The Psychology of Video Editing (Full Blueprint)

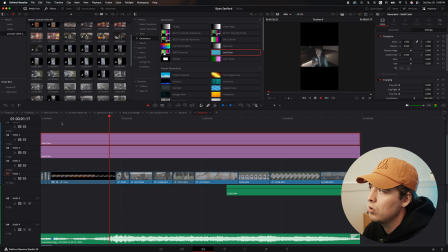So it looks super chill. Now the reason I compounded this, the reason I made this all one clip, is because if you keyframed in and out of all of these, it would just repeat at the start and it wouldn't feel like it had very good flow. And so you can see it smoothly goes in right there.
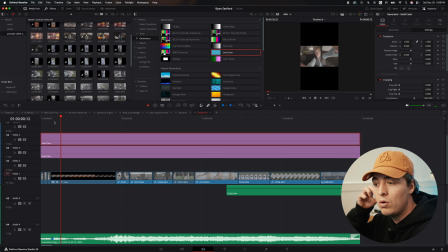And sometimes I like to think of building out a video as natural and organic as possible. And a way to do that is to think about what is natural and what's organic. And this is kind of like it's breathing in, right? It's getting closer. And so you want to ask, okay, if this is breathing in, what would be the next organic move?
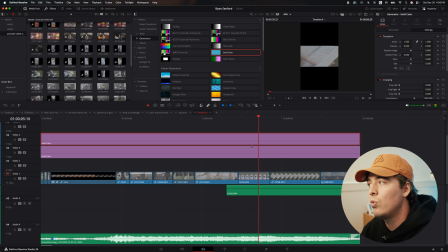Now, if you kept zooming in the whole time, that would be fine. But it wouldn't really feel any more special than just keeping the clips the same. And so think about it like breathing in and out, right? So this clip right here is breathing in. Now let's grab these two clips together. Let's compound those.
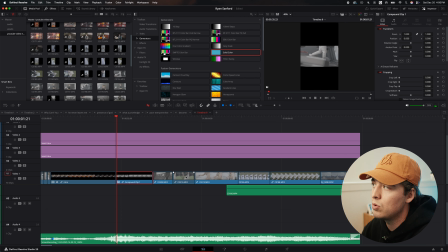And sometimes I'll do each clip individually so it feels a little bit more flowy. But for the sake of time and for this video and you guys just seeing how to do it quickly, it's still effectively, we're just gonna compound those. So zooming this in again, keyframe that, go to the end of the clip, then we're gonna zoom back out to 1.
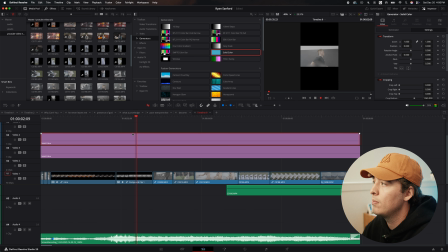Right? So now watch this. Breathing in, breathing out. Okay, so it's very subtle. You don't really notice, but if you look at each frame, it's zooming out a little bit. And more movement makes a clip more interesting, whether it's the camera that's moving or whether it's you moving through keyframes.
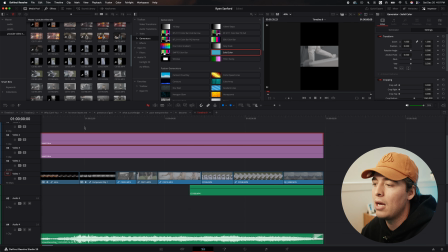And this is why I say that editing is where the magic happens, because you can take tripod clips and you can make them look really, really cool if you know how to edit them. So again, breathe in, breathe out, and now it's back to like a standard.
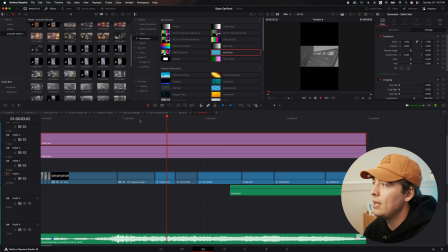And so how do you make this clip interesting? And so you kind of have to ask yourself, is that clip interesting?
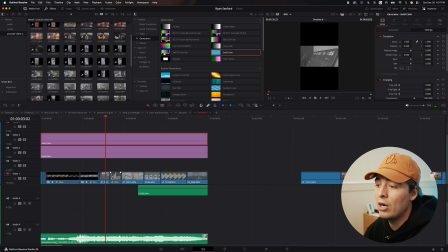you have to ask yourself if you actually like that clip there, and you have to be willing to say, no, I don't think that clip is very good. I think it tells a story because he's running, which is cool, but I don't know if it's really as much as I want.
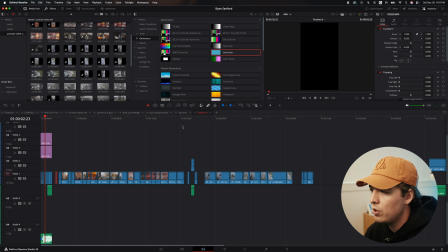And so we're gonna go ahead and just move that to the side because we don't want to use that clip anymore, and we're gonna find another clip to replace it of him at the gym. So what's another good clip of him working out? Let's go see. So he's got some stuff over here, got some push-ups, we've used those, got him taking off his shirt.
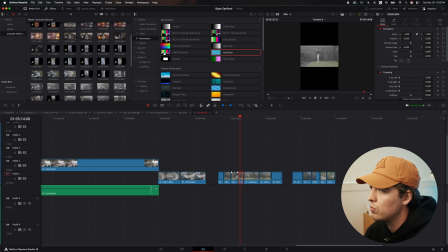And so maybe we tell this story of, okay, he just got done with his run. Now he's gonna go take off his shirt and go work out.
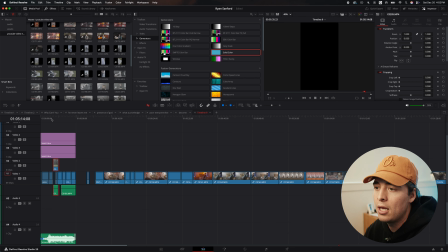Now he's gonna go get a little more heated. And that's a good way to kind of tell that story right there.
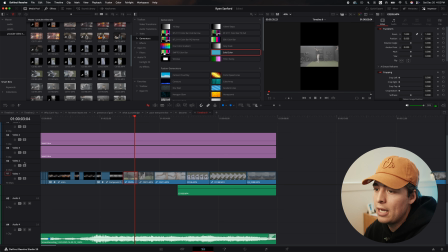So we're gonna clip that up, we'll just drop that over the timeline. And that's also why you'll see right here on video 2, it's just open. I use that so I can just bring things in without dropping it over. Because if you just drop it over a clip like this, it literally deletes that whole clip and it's gone, right? And so, again, if you hit Command Z, it'll undo it. But that's why I have this open right here.
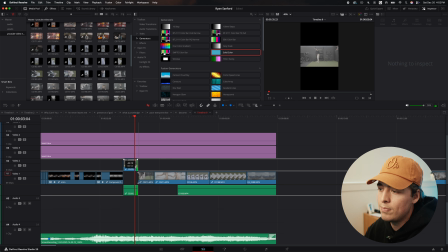So I just match it. So now let's check this out. Breathe in, breathe out, taking off shirt. Okay, now he's grinding. And I actually like that there's no movement in this clip because it's super intense, right? Intense, going in, going out. Now it's just a nice still shot. And then it goes to being intense again.
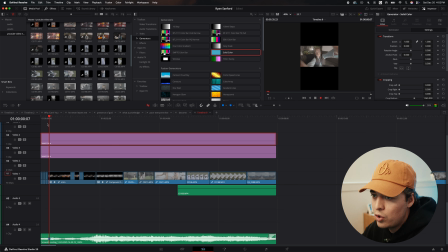And so it's almost like a pattern, right? Super intense, chill movement, chill. So we got super intense, we got some chill movement right here, no movement, and then intense movement again. And then right here, these are cool clips, but they're not, again, exactly where I want them to be.
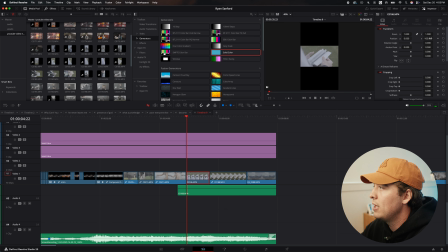So let's go ahead and create some keyframes right here. And then because these are more breathe-in shots, I wonder how good it would look if we did a breathe out on the temple. Okay, so create a keyframe on the end here again. And you really want to focus on the main point, right?
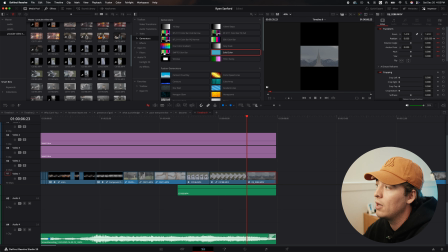So I'm gonna go literally, in this case, the point of the temple because you don't want to crop that out, it just looks weird. So zoom in on that. And then if you go back to the very end, then you can zoom back out. And you want to avoid making sure it leaves that black, otherwise, you know, see how it starts to carry down?
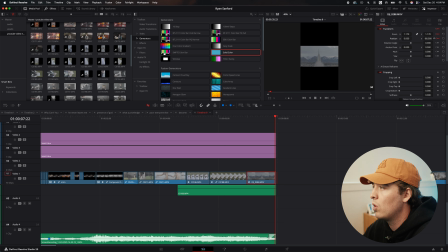You want to avoid that.